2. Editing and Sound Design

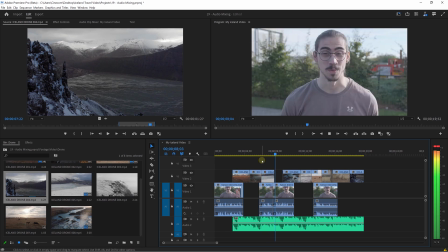8:15 The landscapes there are very beautiful, and I was able to capture a lot of waterfalls with my drone.
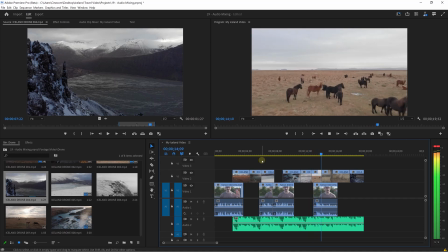8:22 There are a lot of animals as well, especially horses and sheep.
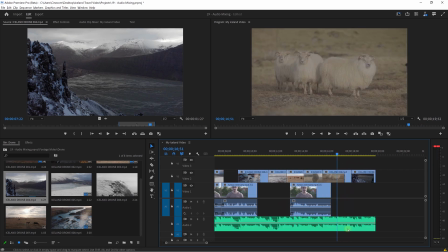8:27 All right, this final clip can be cut off a bit sooner because we have that beat again here. Like right here, we see a little peak here in the audio.
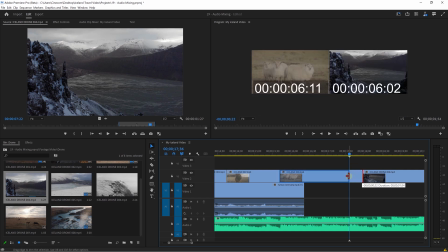8:34 That is a beat. So let's trim this clip here of the sheep and then move these mountains here, close that gap.
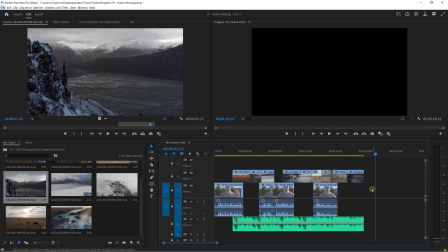8:41 All right, guys, so we got ourselves a small edit. This is how you would present an interview, have the speaker talk, leave some gaps in there, and show what that speaker is talking about. You can let the music start a little bit later. It kind of like introduces the music, introduces Iceland as we show the first mountain shots. Now, there's one last thing missing, and that is sound design.
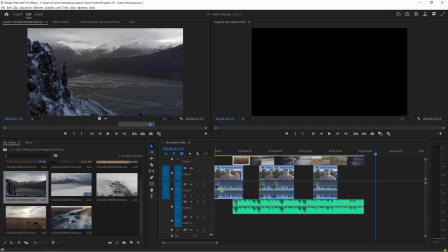9:01 So I'm gonna make some more room down here so that I can see my audio tracks a little bit better, perhaps make my video tracks a little bit smaller. Hold down Alt as you scroll to do that. There we go. Move that up a bit.
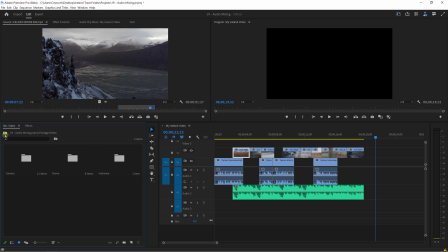9:12 All right, let's see in my project window where we can find the sound effects. It is right here within audio, and then we've got sound effects. Now, I don't have that many sound effects. If you have a subscription to a music library like Audio, you can download thousands of different sound effects. So it's really useful to have something like that.
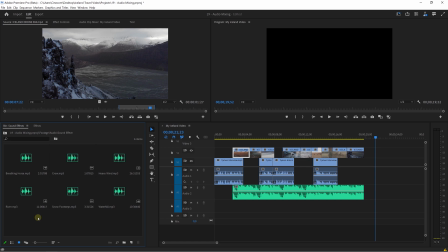9:30 And again, link in the course description to grab yourself that 70% discount on your first year at Audio.
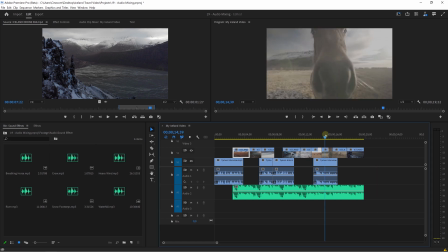9:36 All right, let's have a look. There are a few things in here which I really like. So as this horse here comes closer, I kind of want to emphasize that. Let me just mute the other two tracks here. Let's only listen to the sound design for now. So the horse is coming closer. This is a good point where we can let the horse hear So we got breeding horse right here, so let's double click on that and let's have a listen.
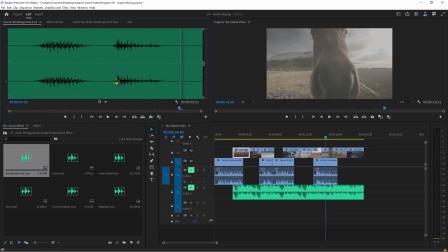9:57 Okay, I like the second one a lot. Let's put an in point and an out point around that and drag that sound effect into the timeline into one of the audio tracks here.
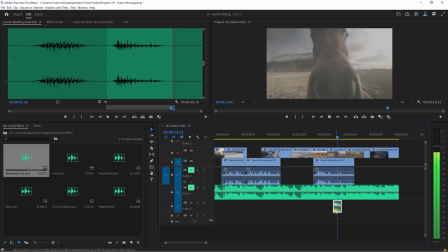10:07 Let's have a listen. Maybe a little bit more to the side. All right, that is great. What else do we have in there? We have heavy wind, which is definitely going to be useful as well.
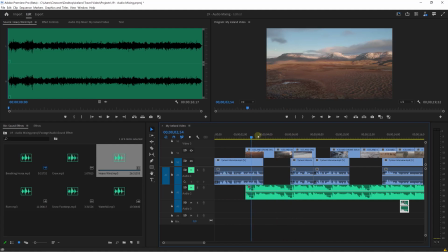10:19 Like maybe like one of those bigger mountains, like right here or here. Yeah, let's add the wind in there. And this is a bad habit. I should be listening to what I'm editing with. I'm sound designing visually here.
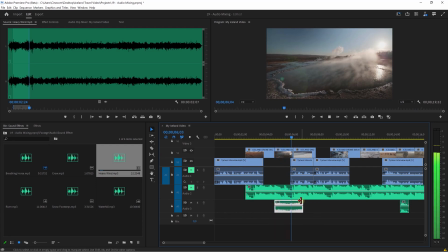10:36 All right, what do we have here? Let's have a listen. Okay, let's put it perhaps only under this shot right here.
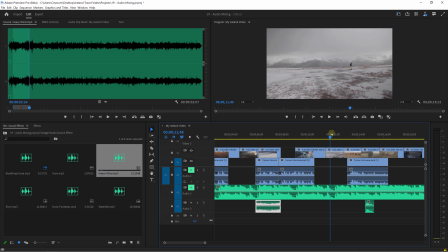10:45 Is there anything else that could use the wind? Perhaps this shot as well. We can see some snow coming through it. So let's take a different part from that same sound effect, perhaps like this part right here, drag that underneath the snowy shot, trim it so that it's the same size, looking good.
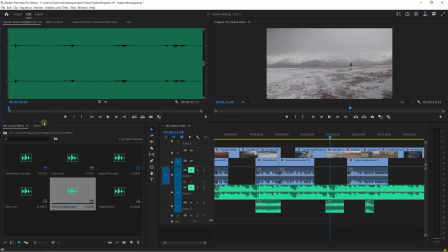11:01 And I also have some snow footsteps right there, which I can insert under these footsteps. All right, let me just take one to start with, drag that into my timeline,
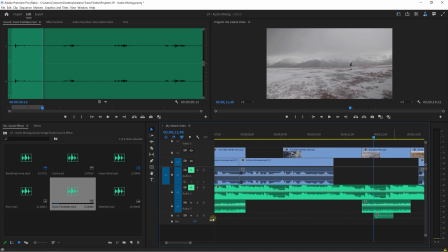11:14 and I might want to zoom in more because I want to synchronize these. So here's a footstep. And now we got another footstep right there. So let's take a second one. All right. There we go.
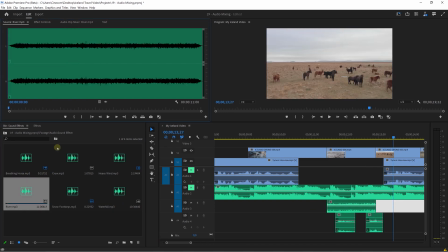11:31 All right, perfect. What else do we have in there? A river, I see. That is a river. We also have a waterfall. That is way more powerful. Let's have a look at the waterfall that we were working with.
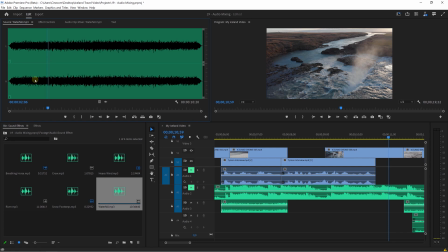11:44 Yeah, I think we can use the more heavier waterfall. So let's in point, out point, and just put that underneath. Play it back.
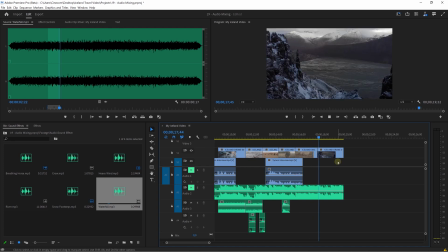11:59 All right, looking good, guys. And maybe the last part here as well, we might want to add some heavy wind to that too.
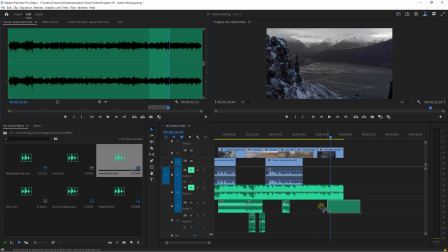12:05 In point, out point, drag it underneath, like so. And you know what? Even though we don't see a crow, I'm going to put it in there anyways, because I have the sound effect.
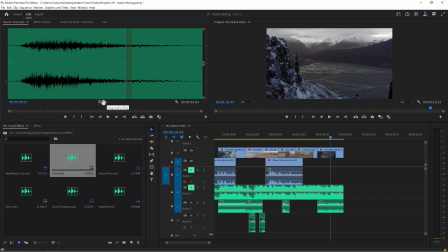12:15 I always think that a crow sound makes things feel like bigger, like enormous, the mountains. So let's drag that underneath there as well. We could make it subtle, of course.